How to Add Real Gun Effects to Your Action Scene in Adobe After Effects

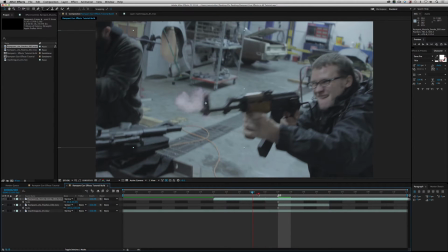there over the muzzle cool now obviously the smoke should not come before the flash that's
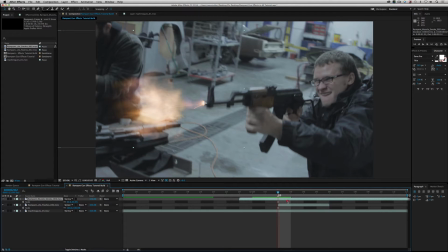weird so let's dial it back that's pretty cool all right so
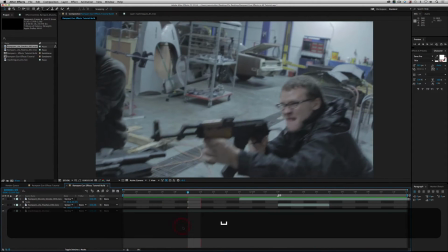so so far so good now a couple things the
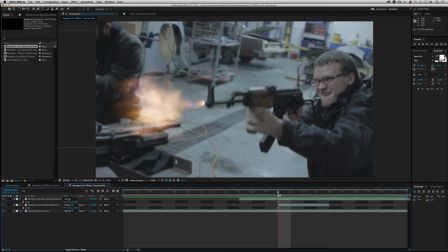smoke is a little too prominent all right so let's go ahead and blend it like I like to say I blend everything see
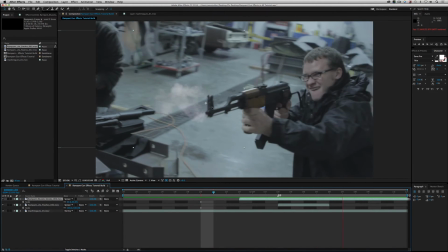now you can see it looks a little bit better there that's cool but it's still too prominent right it's too much the focus is being drawn to the smoke we
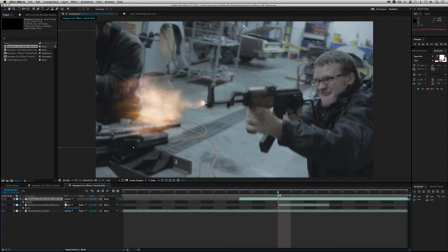don't want that so go ahead and hit the T key and drop your opacity from 100 maybe 50. Let's do 50 percent.
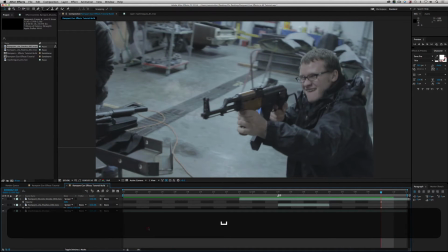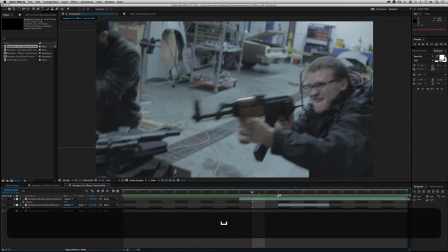Looking better, looking better. Now, when you're working with these elements, they're super high resolution, so they're sharp, right?
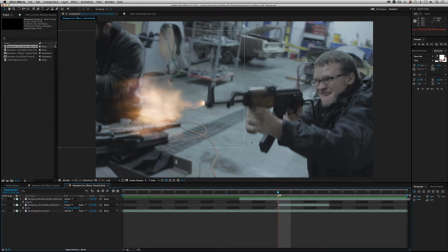Well, it looks like there's a lot of motion blur in this scene, so maybe these elements are a little too sharp for the scene, especially the smoke here.
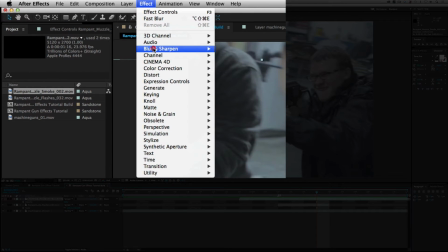So let's go ahead and just add a little bit of a blur, fast blur. Let's just dial it down.
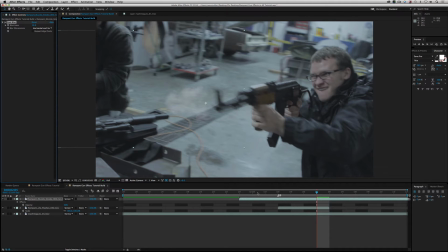I don't know. Let's do 10. There we go. So just de-sharpening it a little bit you know cool
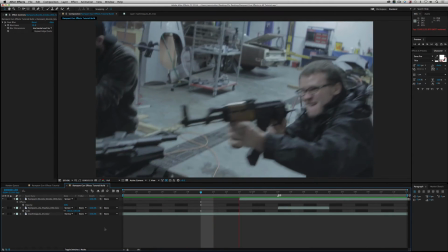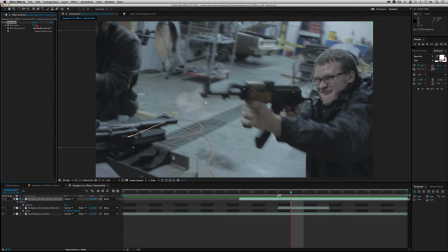looking good you could add more blur you could add less blur you can take the blur away i should say add less blur who adds less blur that's crazy all right
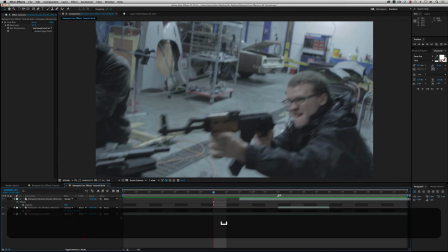but again this is all stylistic so you put in the amount that you want to make the shot work for you and
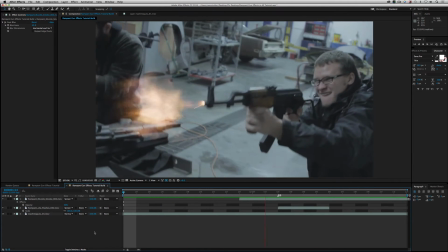work for your client or your director boom so we're getting close we're getting close almost done there's only one more thing that i typically do when i'm doing a gun effect shot we've got an explosion we've got our smoke that's great but we like i said before we're emitting this giant ball of light here right and yet nowhere else in the environment do you see any kind of light happening if you fire a real gun like we did and we shot
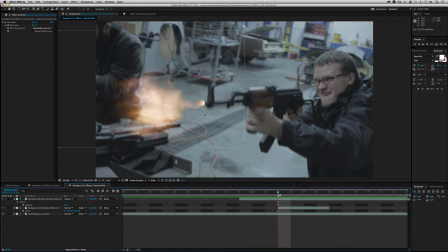a bunch of references that we're going to post online for people to see you light up pretty much like christmas day christmas morning so um we got to add that to help sell the effect so go ahead and highlight your bottom layer right here and hit duplicate like so
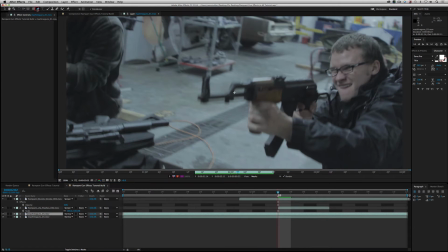and double click on it and go to your pen tool and just draw a nice little mat. Now this mat does not have to be accurate. It's okay if you stay outside the lines, inside the lines. This is a garbage mat, so don't spend a lot of time on it. Don't freak out about it if you go outside the lines.
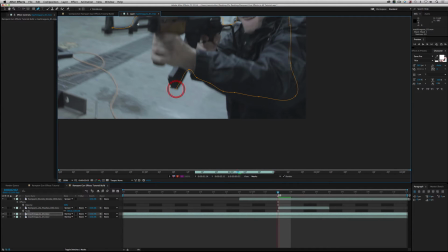It's all to the good. And just make this cool little mat all the way around our friend here.
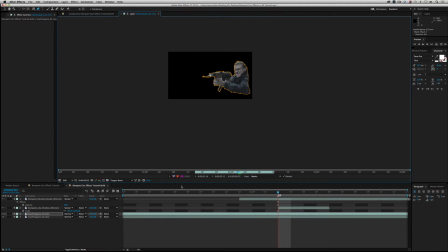Like so, like so, like so, and close it up. Cool. So now you have this really weird looking mat, and you're like, what am I doing with this?
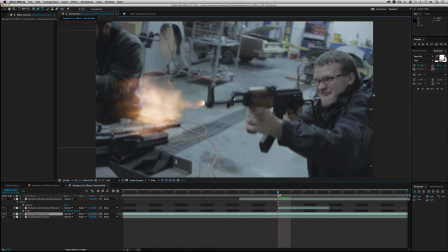Let's go back to our comp. and right now you can't see anything because it's the you're masking on top of the same exact footage so we need to change our mode or blend mode like I told
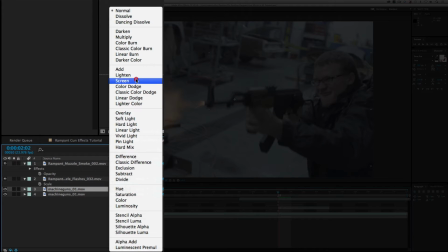you I always blend so change no normal to screen let's do screen see what happens see now check this out this is
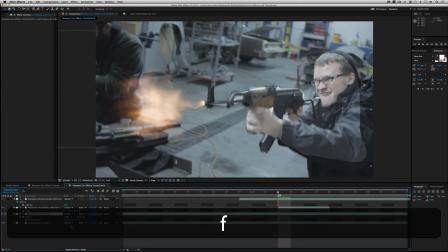this really weird if you look in shape so go ahead and hit F for feather and then just drag this out to taste I never
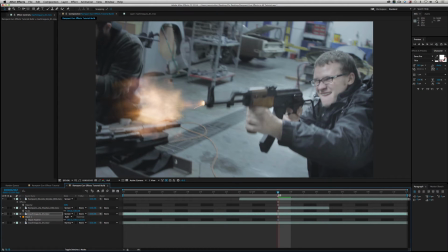like to see matte lines so I like to blend it and blend it and blend it feather it so you can't see the origination of the man so that's cool so far now if you go too far if your mat so if you feather it and you're like oh wait it's the light's going too far i don't like it hit m and hit m again and go to mask expansion and instead of expanding it out which would happen if you
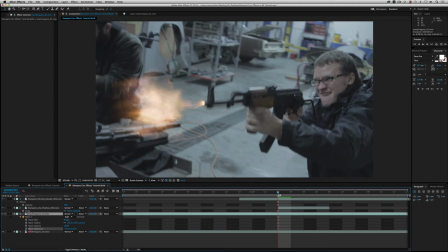move to the right you're going to shrink it down by holding it and moving it to the left see oh yeah so there you go so just shrink it down to taste and go ahead and highlight your layer again hit t for opacity and let's go ahead and click on a keyframe right
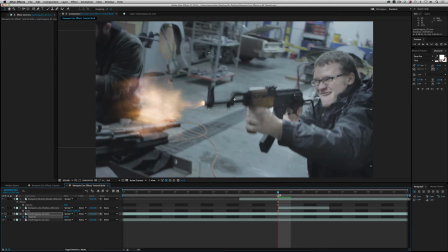there turn on the stopwatch make a keyframe so right here at one which is where our muzzle flash is happening we want this to be a hundred percent
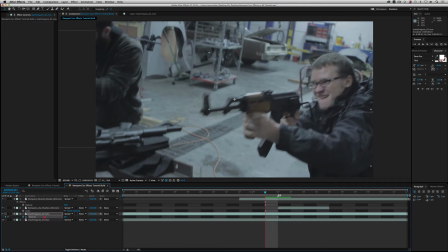go ahead and hit page up and take a hundred percent and go to zero because obviously nothing has happened and go back to your first
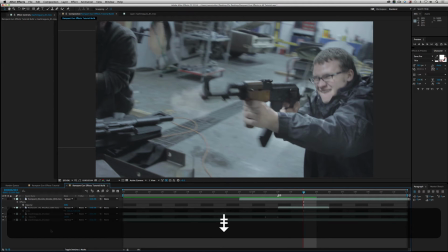frame again and then hit two more times down using page down and go take a hundred and
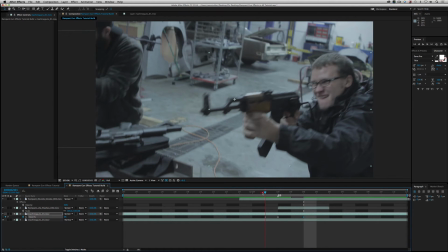go down to zero so what have i done we go zero 100 boom boom zero right
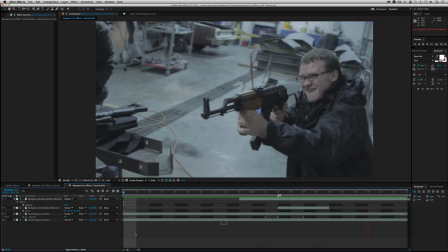so it's this okay
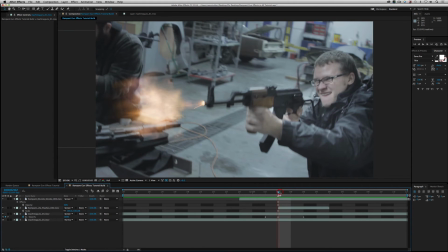we're getting there all right a couple things this is an orange glow this dude is